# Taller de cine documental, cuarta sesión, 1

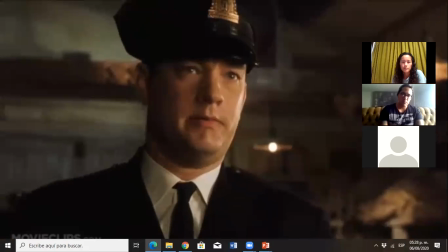20:43 Es un plano muy íntimo, pues de alguna forma logramos entrar a la psicología del personaje.
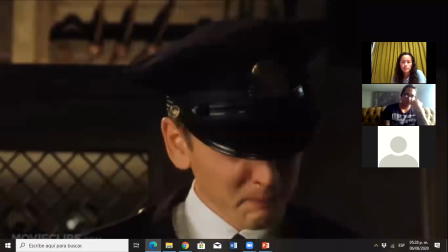20:49 Podemos ver sus emociones o su respuesta anímica ante una situación. Esto sucede ya que es un plano que transmite mucha expresión.
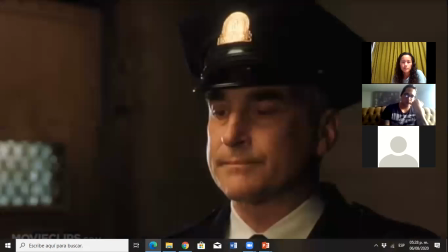20:57 La cámara hace un encuadre con el fin de que el espectador se fije únicamente en un sujeto. En cuanto a técnica, es un plano muy fácil de hacer. En el primer plano intervienen otros elementos como son el momento que se ha estado desarrollando y qué tan buena es la interpretación del actor.
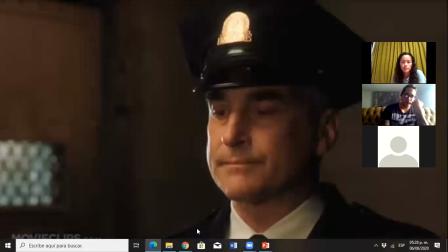21:13 Una mala actuación es capaz de arruinar por completo un primer plano, pues al ser un encuadre tan cerrado, el espectador ve el rostro del personaje
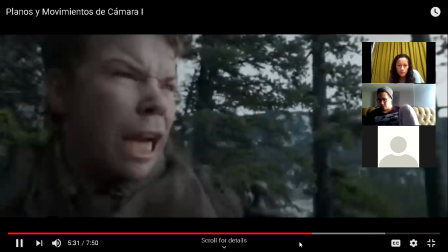21:23 con todo el detalle, y una sobreactuación o una interpretación pobre la va a notar hasta el que esté en la última fila del cine.
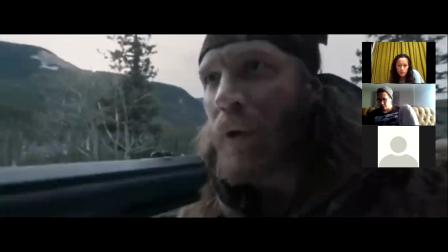21:31 Un primer plano bien usado se convierte en una herramienta muy poderosa para narrar una escena.
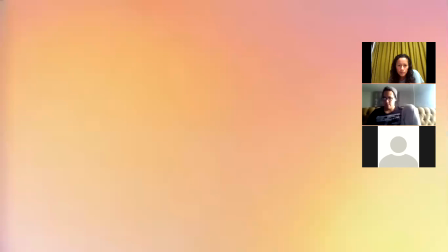21:38 Y para finalizar, los dos encuadres más cercanos que hay: el primerísimo primer plano y el plano detalle.
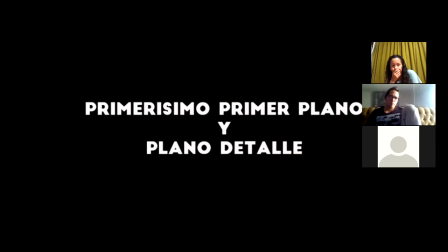21:46 El primerísimo primer plano encuadra una parte del cuerpo,
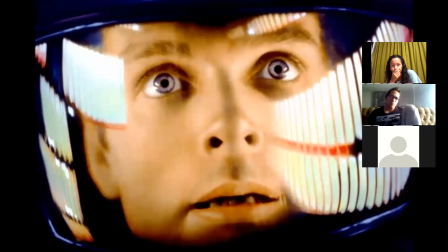21:51 como puede ser un ojo o la boca, o un conjunto de estos,
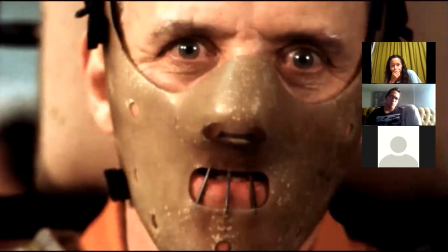21:55 como puede ser mostrando el rostro hasta la barbilla, y todo esto con una sensación de estar muy apretado en el encuadre.
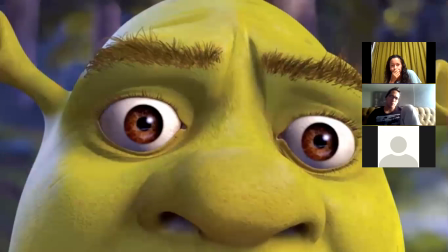22:03 Este plano tiene un uso muy dramático y expresivo, además comparte los mismos rasgos que el primer plano,
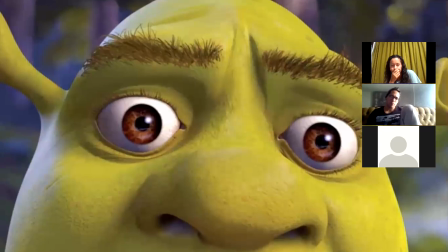22:10 solo que este hace un encuadre mucho más concreto y en gran parte es más simbólico y capaz de adentrarnos aún más en las emociones de los personajes. Ejemplo de un primerísimo primer plano lo vemos en esta escena,
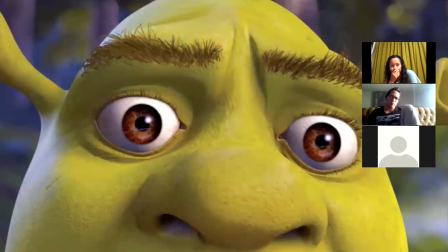22:25 nuevamente de la película El Bueno, el Malo y el Feo, donde solo se encuadran los ojos.
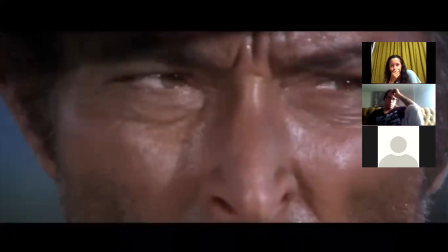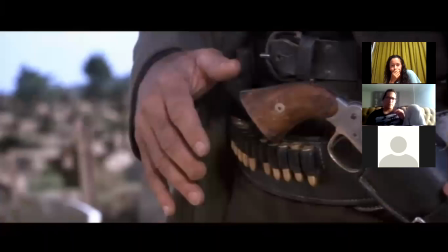Y por último, el plano detalle. Este es un encuadre cerrado que muestra una parte de un objeto que al mismo tiempo hace parte de un conjunto general.
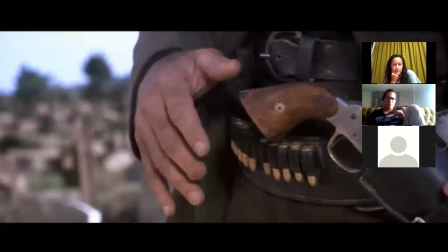22:56 Por ejemplo, consideramos el conjunto general un avión. El plano detalle podría ser tomar una de sus turbinas. O de una mesa, que sería el conjunto general, hacer un plano detalle de una carta que esté sobre la mesa.
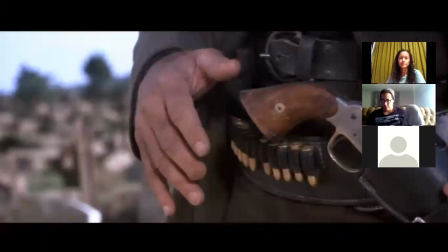23:14 Este plano pretende comunicar la sensación de tensión, emoción, curiosidad o simplemente hacer saber al espectador algún detalle que el personaje acaba de descubrir o simplemente aún desconoce. Y esto ha sido todo, hemos llegado al final del primer capítulo de Planos y Movimientos de Cámara.
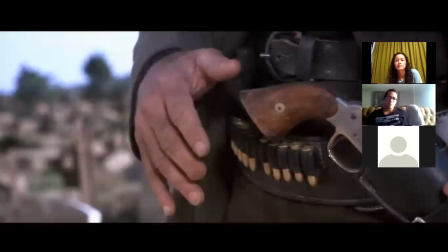23:33 Hasta el próximo video. Bueno, como decía mi compañero Fernando la vez pasada, pues este lenguaje audiovisual se va a ocupar pues a la hora de estar grabando, ¿no? Ya sea que uno sea el director o uno sea el camarógrafo, ¿no? Entonces, pues este lenguaje, pues no lo debemos de aprender, no lo debemos de apropiar, porque si tú diriges, tienes que también dirigir al camarógrafo, ¿no? Entonces, tiene que haber este entendimiento de estos planos, ¿no? Entonces, y bueno, hoy seguimos con movimiento. Les voy a compartir pantalla nuevamente para ver las diapositivas.